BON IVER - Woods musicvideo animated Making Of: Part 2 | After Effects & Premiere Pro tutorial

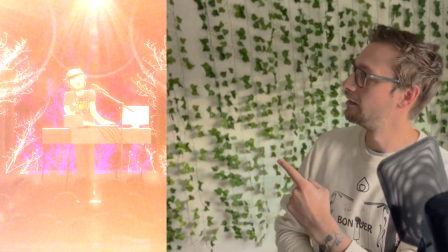(0:00)
Hello! Today we're looking at IVER live woods, but the animated version. And there's already a part 1.
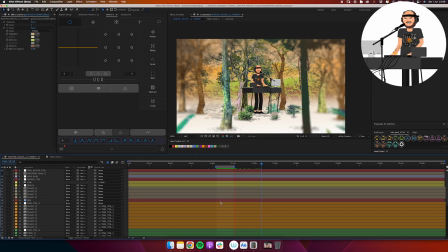(0:10)
Today in part 2 we're going to be looking at creating the woods environment and then putting everything together for the final end result. So let's get into it.
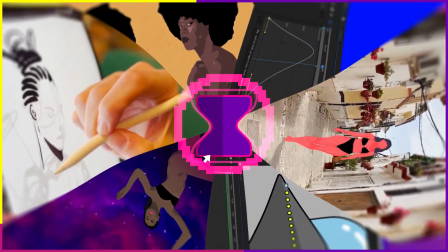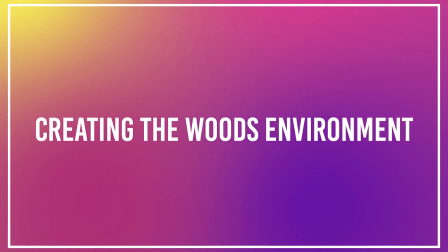(0:27)
We are heading into the woods and we're kicking things off
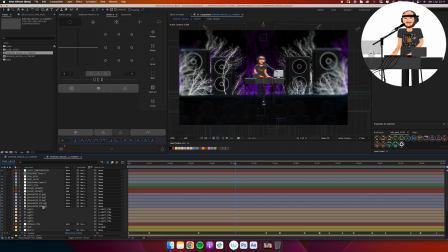(0:31)
where we started off in the last video with the full concert environment,
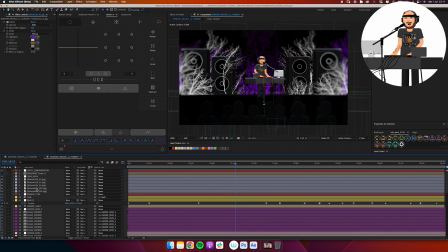(0:36)
and I've just duplicated that comp and I'm basically getting rid of everything.
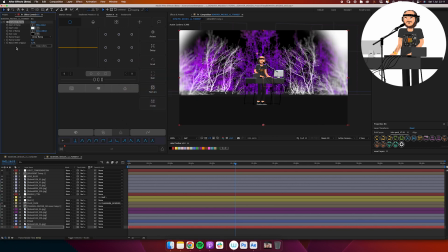(0:41)
What I want to keep is the camera movement, I want to keep the character placement, and that's kind of it,
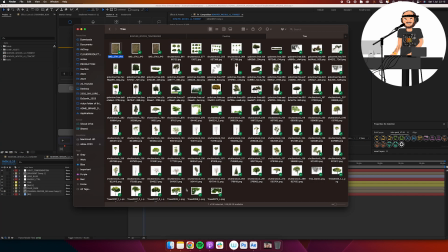(0:47)
because we're going to be recreating the entire environment in a different style, and we're going to be using some photos of trees to start things off. So I have this folder of trees, I'll just go with that one, import that, and then we'll use that as the kicking off point.
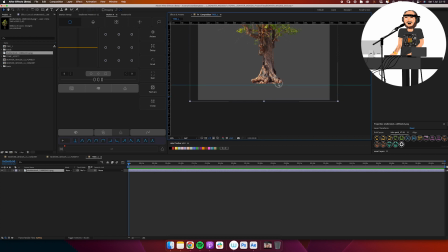(1:01)
So I put that into its own composition and just setting down a guide for the ground position of that tree.
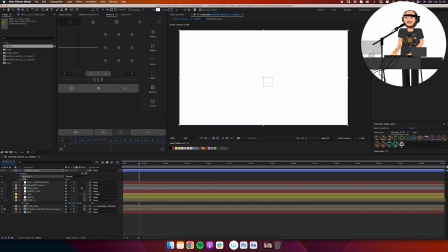(1:07)
And this is going to be important later on when we switch up the trees for a few different designs.
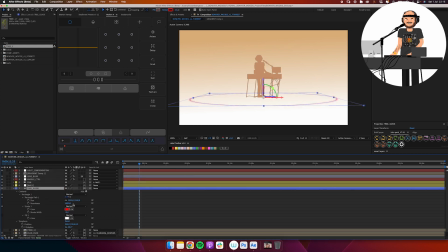(1:13)
Now I'm creating a circle, and this is really just going to be used as my guide layer for where I want to place these trees.
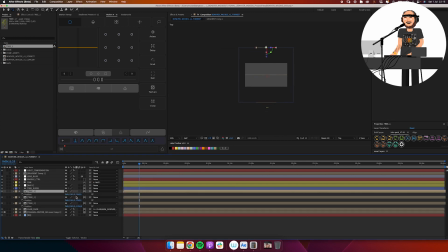(1:20)
So my idea that I had going into this was I want the character in place,
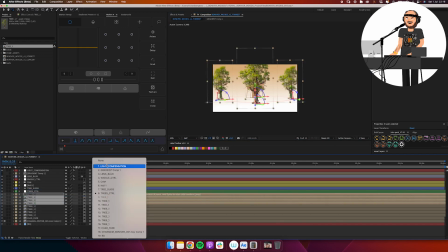(1:25)
he's going to be in focus, and then to create a woods environment, there's 1,000 different ways of doing that.
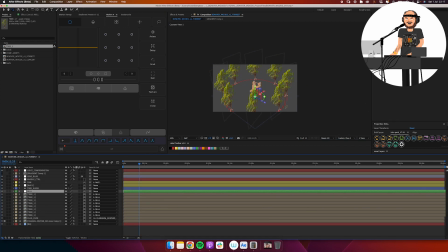(1:31)
But a cool thing that we can do in animation that we kind of wouldn't be
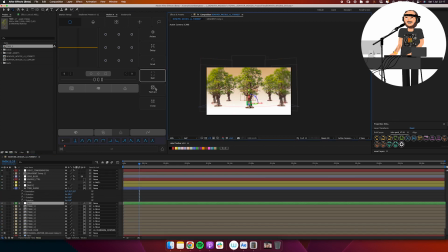(1:35)
able to do otherwise is to have a bunch of trees circling around him.
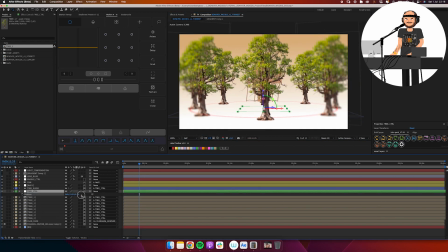(1:40)
So he is the center of the scene, and then we have a bunch of trees just moving around in a circle,
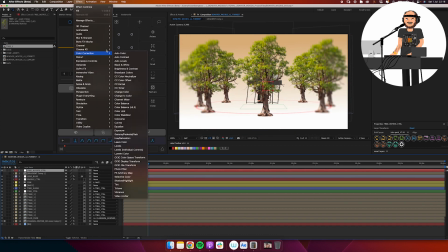(1:46)
and they can move throughout the entire piece, giving more movement to the environment,
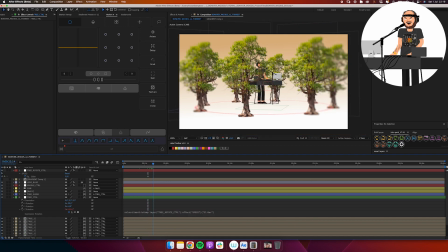(1:51)
just like we have the crowd and the lights and everything else.
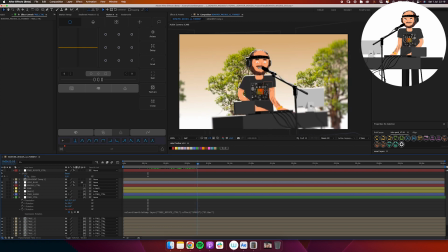(1:54)
In the concert environment, this is an easy way of introducing a bit more of something happening throughout this environment,
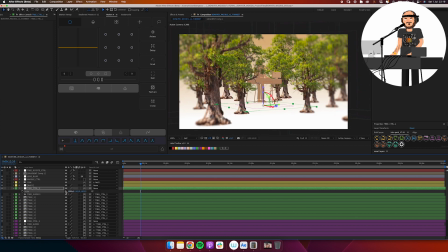(2:01)
and then I'm still able to art direct and control the movement and placement of everything on top of that.
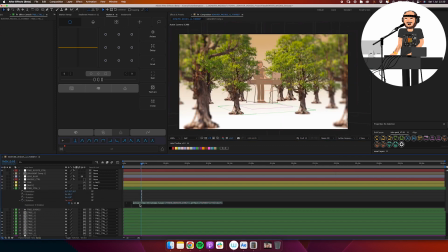(2:08)
But just having them continuously spin around creates a pretty cool environment here.
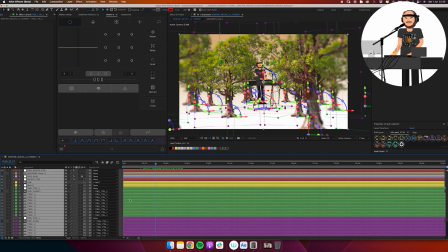(2:15)
And I'm just using one tree at the moment. Again, we'll change up that later, but this is just to build out the rough structure of what I want
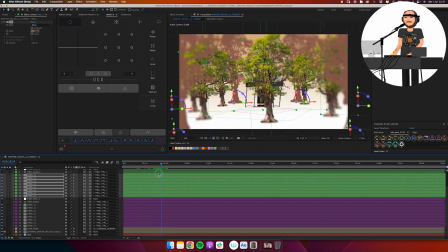(2:23)
the animation to do before diving too much into visual details and looking at things too much.
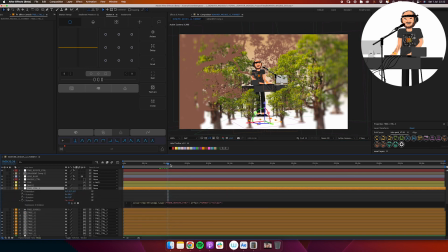(2:29)
So I have one layer of trees, I have another layer of trees closer to the camera spinning in the opposite direction,
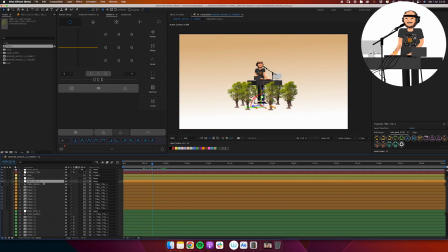(2:36)
and for the third layer I want to place a smaller circle closer to him that's not going to end up using
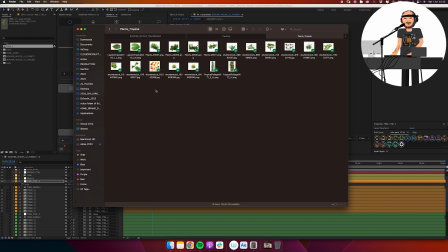(2:41)
trees, but it's going to end up using some small plants and things instead. So again, I have another folder of elements like this, just PNG files that I can pull in here,
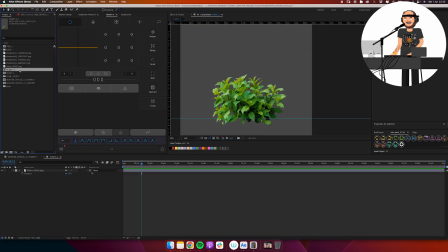(2:51)
and then I can go ahead and just align all of these in their own compositions to the same ground line that I put in place before for the very first tree.
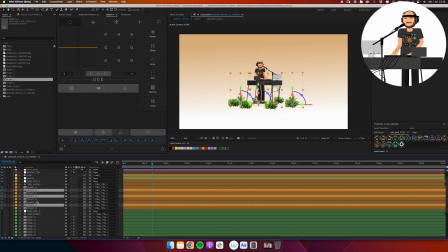(3:02)
So this is just to simplify things and avoid headaches when I want to replace elements in the scene.
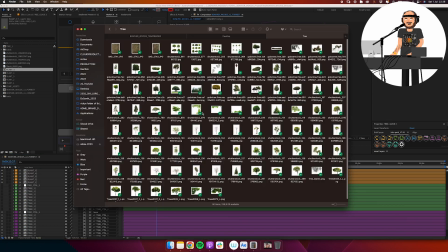(3:09)
I want to make sure that all of them are placed on the exact same Y position to make them be on the ground firmly.
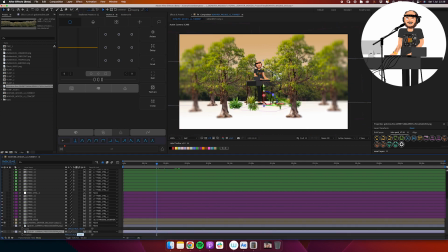(3:17)
And then I'm adding a big sort of forest environment,
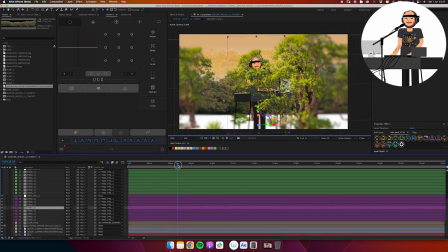(3:21)
again just using a photo in the background and using 2 separate layers of that just to get even more depth into the scene.
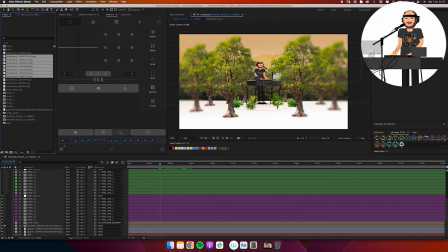(3:29)
And now we want to go ahead and just bring in a bunch of different trees and switch them up.
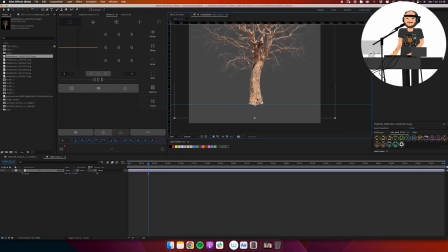(3:35)
So I'm using some dead trees or some sort of fall/winter trees, and then we're also going to be using some that have more leaves on them, so we have a full forest environment of a bunch of different ones. And I'm just going through all of these individually.
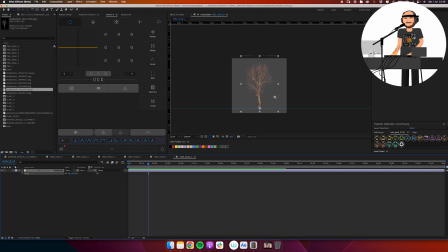(3:51)
This is kind of the most boring part of just making sure that they're aligned and centered to that ground line and then centered in their own composition,
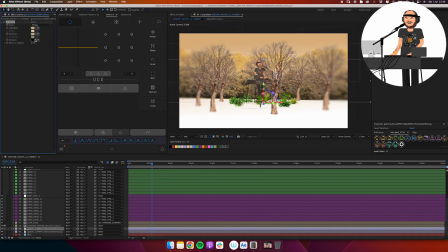(4:00)
so it's going to be easy to replace them in the comp here. Big fan of using CC toner as well, just to tint different layers and try out different looks.